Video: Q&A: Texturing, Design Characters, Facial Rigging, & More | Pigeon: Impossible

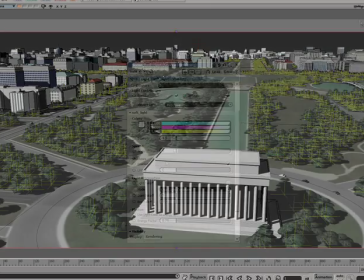How it works is you use a spotlight as the sun and turn on ray traced shadows.
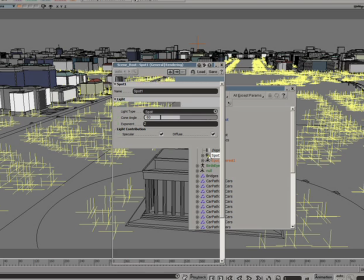Then you duplicate that light and make it negative so it's sucking the light away from the scene.
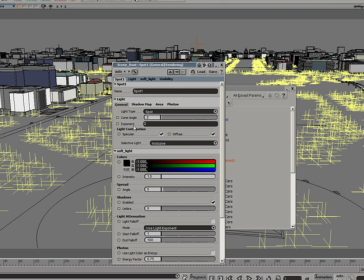If you make the angle of the cone really small, what you get will be something like this.
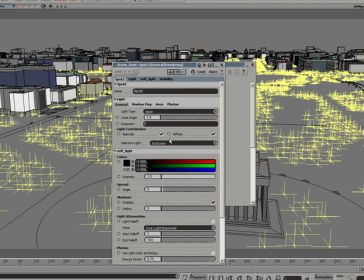Now, duplicate that negative light and make it positive again and turn on shadow maps.
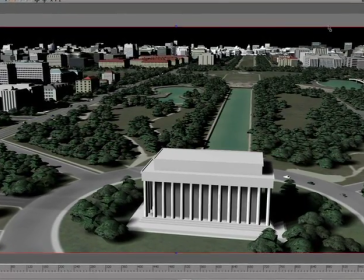Now what you see is we've got shadows on the entire scene, but we can specify the area that we want to do the shadow mapping on.
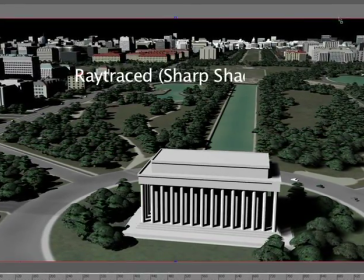So you can put it wherever it's most important to get those soft shadows,
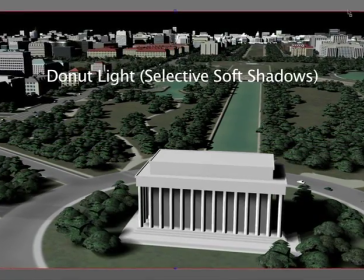and you can also make it as large as you need to, as long as you don't start running into memory issues with your shadow map.
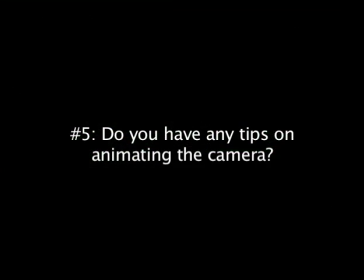Number 5. Yeah, the camera is pretty important to me.
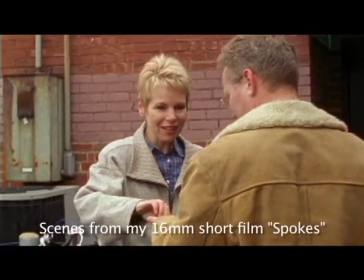Probably the best bit of advice I have is to go out and shoot some stuff in the real world and try to get comfortable with how an actual camera works,
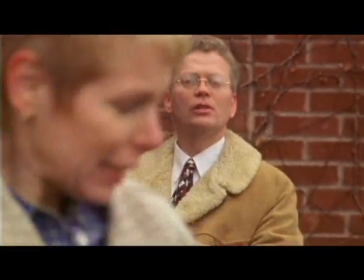especially how focal length and depth of field work together. Now, I like to be pretty realistic with my camera moves,
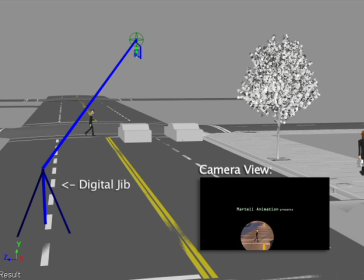so sometimes I'll even go so far as to build a digital camera rig that mimics the equipment you'd use on a live action set.
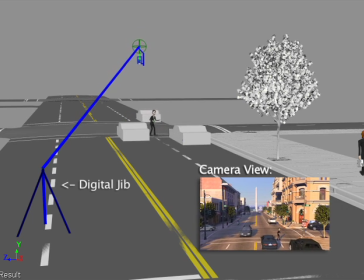Now, it might seem kind of silly to limit yourself like that,
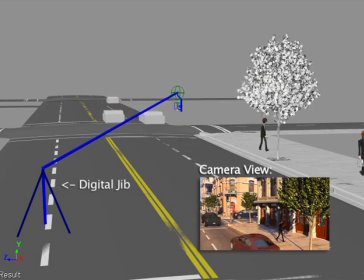but it can actually add a lot of production value because those big swooping CG camera moves have a tendency to look really fake.
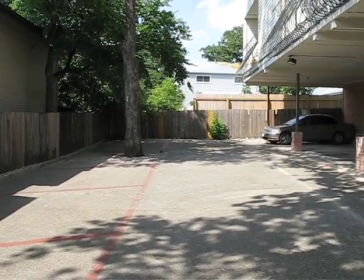One other thing I sometimes do is that if you want a handheld look, just take a real camera and do the move.
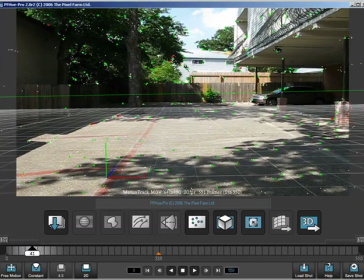Then use a camera tracking program like PF Track or Syntheyes.
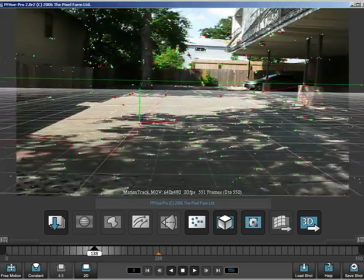There's even an open source program called Voodoo, and those programs can recreate the camera move in 3D,
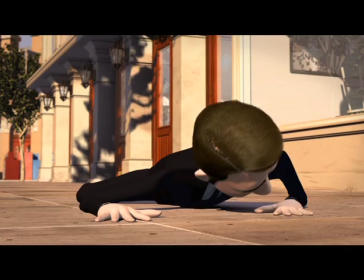so it feels extremely realistic and has that nice handheld sense of spontaneity. The last little camera tip I have is actually more of a mistake I see quite a bit. And that is because it's CG, the tendency is to try to make every single camera move perfect.
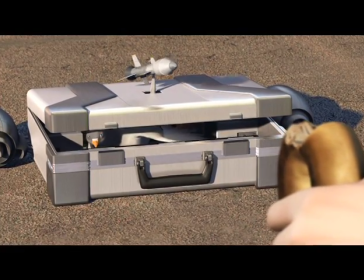But in the real world, there's a cameraman following the action, so it's never perfect.
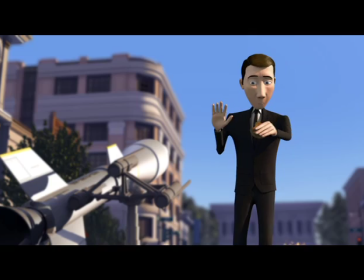In fact, usually the camera is lagging just a little bit behind the motion,
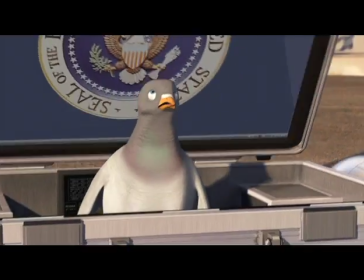so when you're animating it, it helps to just offset that animation by a few frames. Number 6. This is another one that's probably worth mentioning a book for. Film Directing Shot by Stephen Katz.
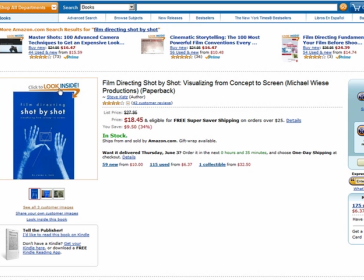A lot of film students have this book because it does a really good job of laying down some guidelines.
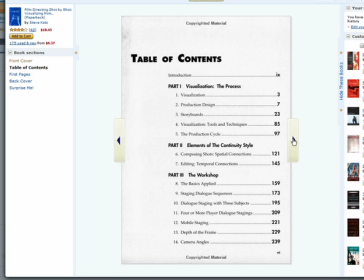A few other things I will say, though,
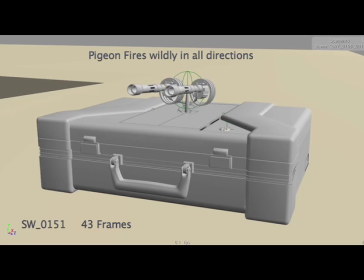is that I found 2D storyboards to work best for the slower acting shots because you can get a lot more detail and nuance, but 3D layout,
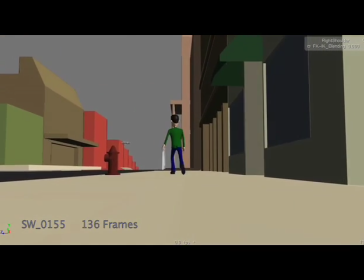animatic style stuff usually tends to work best for action scenes because it shows movement and pacing a lot more clearly. Now, one other tip I have on action sequences is that, to me, they can get confusing very easily.
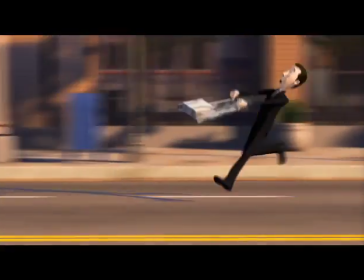So what I like to do is something called motivating the cut. The way it works is I never cut to something new without refocusing the audience's attention first.
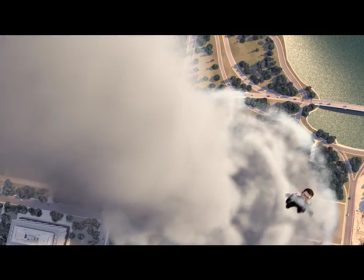Sometimes it's as simple as panning towards what's happening in the next shot, or if you're on a reaction shot,
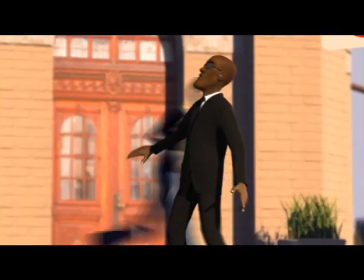you can have the character look at it, and then add a little whip pan or a crash zoom to make it clear that you're following the gaze of the character.
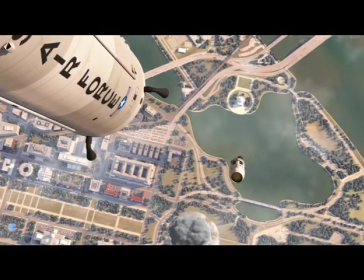And if you keep doing that every time you cut, your action sequences will feel really smooth and fluid, and you can cut around a lot without confusing the audience. Now, there's one last tip that I have, and I saved it until the end because this is probably the most important tip that I have to offer.
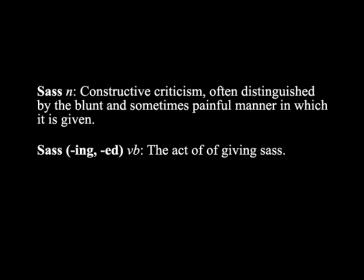It's something my friends and I call sass. All that is a word we use to mean constructive criticism.
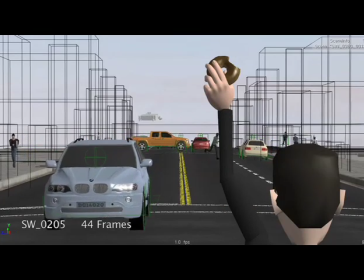On PI, I would screen the animatic about once a month, and people would tear it apart and give notes. Now, I can't believe how many filmmakers don't do this because it makes such a huge difference. What you need to do is to find some filmmakers whose opinions you trust. Not friends and family, because they need to know how to make movies.
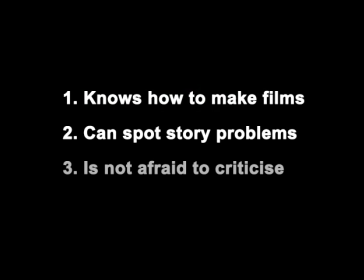They need to be able to pick apart your movie, and they can't be afraid to tell you when they see something that's wrong. That's the trifecta of a good sasser. Now, the next step is probably the hardest part. You need to listen to what they say. I know that seems like common sense, but when you're getting notes on something that you spent a lot of time and put a lot of love into, the natural instinct is almost always to fight the notes. But you can't just throw up your hands and say, no, this is perfect, this is exactly what I want, because that's how most bad movies get made.